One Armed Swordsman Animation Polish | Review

Hey George, thank you for sharing your work. I'm really excited to talk about it. I think it's a really cool piece. I want to read from what you wrote when you sent in your piece so that we can be on the same page. It's a combo attack practice animation with the theme of a one-armed swordsman, which I think is really cool because the mechanics and the way the body moves without that extra balancing piece is totally different. And I think that you've done a really good job with it, by the way. You feel like there's many places that aren't good enough, but you're not sure how to address that. You think the overshoot isn't good, and you don't feel like you expressed his personality, which is supposed to be arrogance.
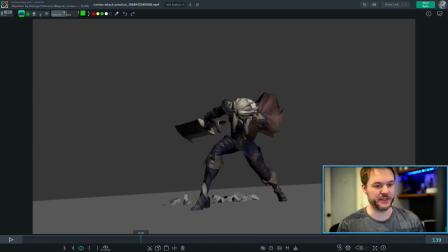Okay, so let's take a look and see what we can talk about with this.
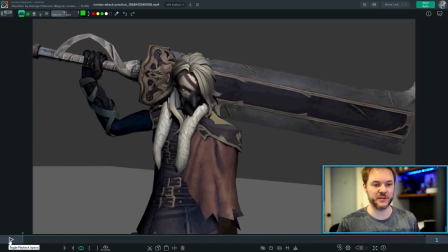It's really cool.
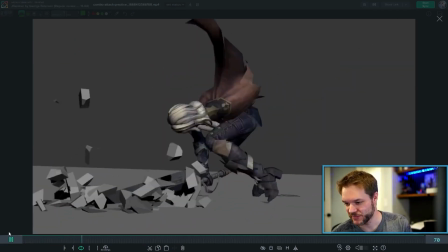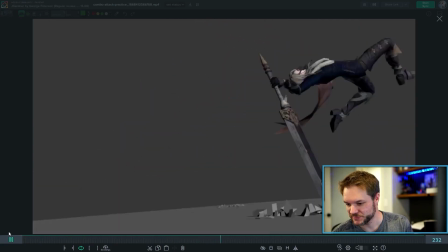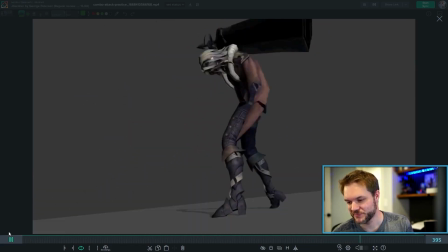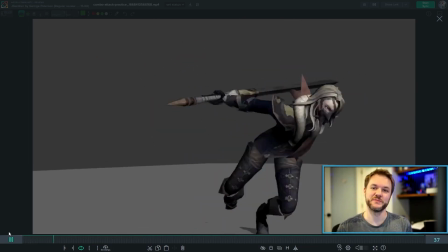Awesome. This is really cool.
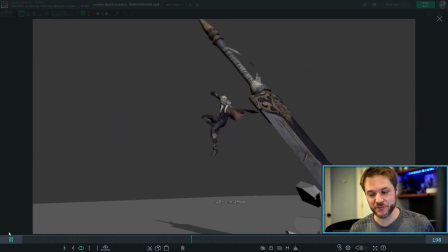Um, I have to admit that attack animations are not my forte, but I love this, and performance is something that I really like.
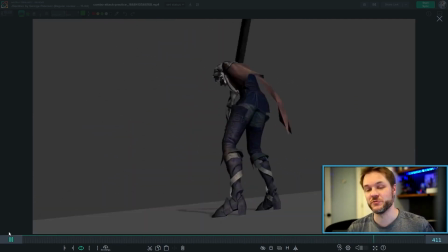So let's talk about how we can try and bring in a little bit more performance within these attack moves. I'm not gonna. I want to try to address things within the context of what you've already completed.
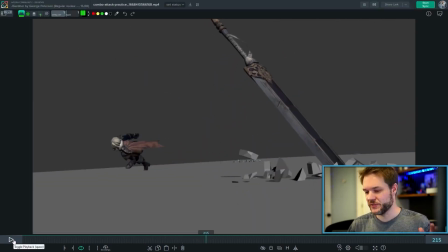So I'm not going to be suggesting different moves or different style of attacks or movements or something to suggest more arrogance. I want to take what you've already got and see if we can infuse a little bit more arrogance into it.
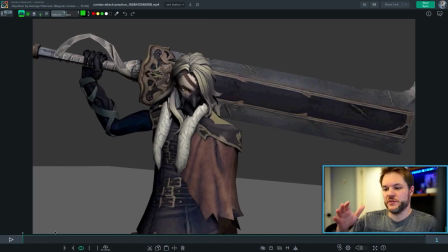So to start off with this pose, what I think really reads well is confidence. And part of that is looking out from under his eyebrows and his head tilted down. It's a nice pose that you have. The only thing that I might suggest for this is that his hand feels a little bit broken from his wrist.
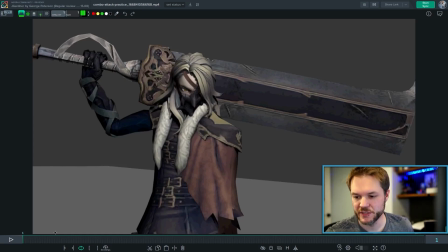If you can reorient it so that his wrist is actually kind of in line with his palm a little bit more, which is challenging considering parenting constraints and setups and stuff. But usually we have this thing here that I could use.
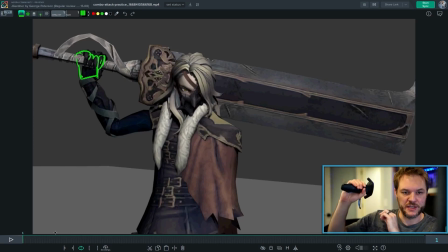Just because the sword is, let's say, at this angle behind his head, does not mean that his palm has to be perfectly perpendicular to it. His palm could be more like this or like this. I'm trying to keep myself in frame while also there, like that.
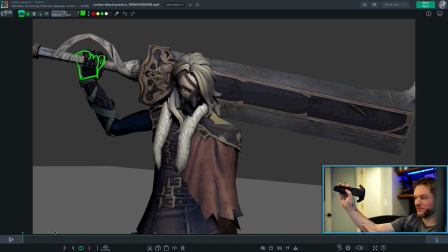If that makes sense. So the palm is actually more in line with the forearm, even though the object is like this, so that these are not meeting at a perpendicular angle, because that is super uncomfortable. It's fine when it's here because it's more in line with the forearm, but when it's out here, it's really uncomfortable.
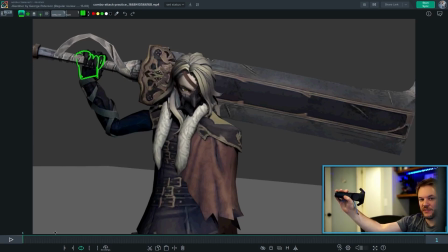That actually hurts. And so you would probably get it more like that. Anyway, small thing about this start pose. But to infuse more arrogance, usually arrogance can be communicated by someone feeling like they're better than you, and so they're holding their nose up and they're kind of looking down their nose at you.
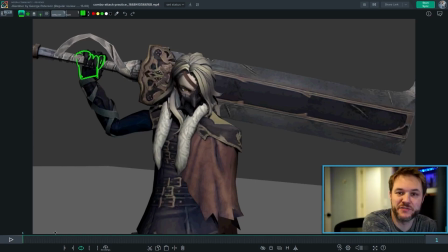It's kind of cliche, but also cliche for a reason, is that it communicates that. It works, it's effective. And so instead of having him looking like this, I might suggest him looking like this. It might change how you have to put the sword.
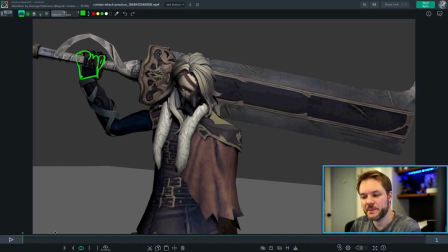Maybe it has to move back a little bit on his shoulders or something because his head's going to be in the way. But that idea of kind of like holding his nose up high and looking down at you, keeping his lids kind of closed. So he's just kind of looking out of the sliver of the bottom of his eyes at you. Feels more arrogant and pompous and better than you sort of feeling.
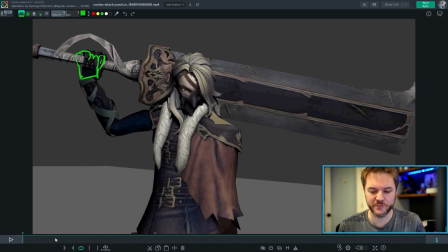So that could be an interesting way to adjust this a little bit to help sell that idea if you want to push towards arrogance rather than confidence,
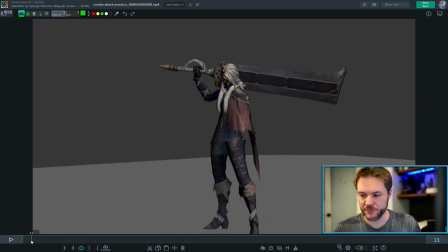because it's a fine line. But if that's your goal, I'm going to give you some tools with which to do that.
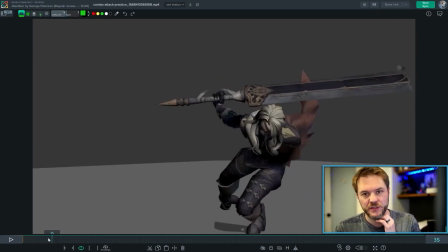Another thing is kind of staring you down as he's doing the attack.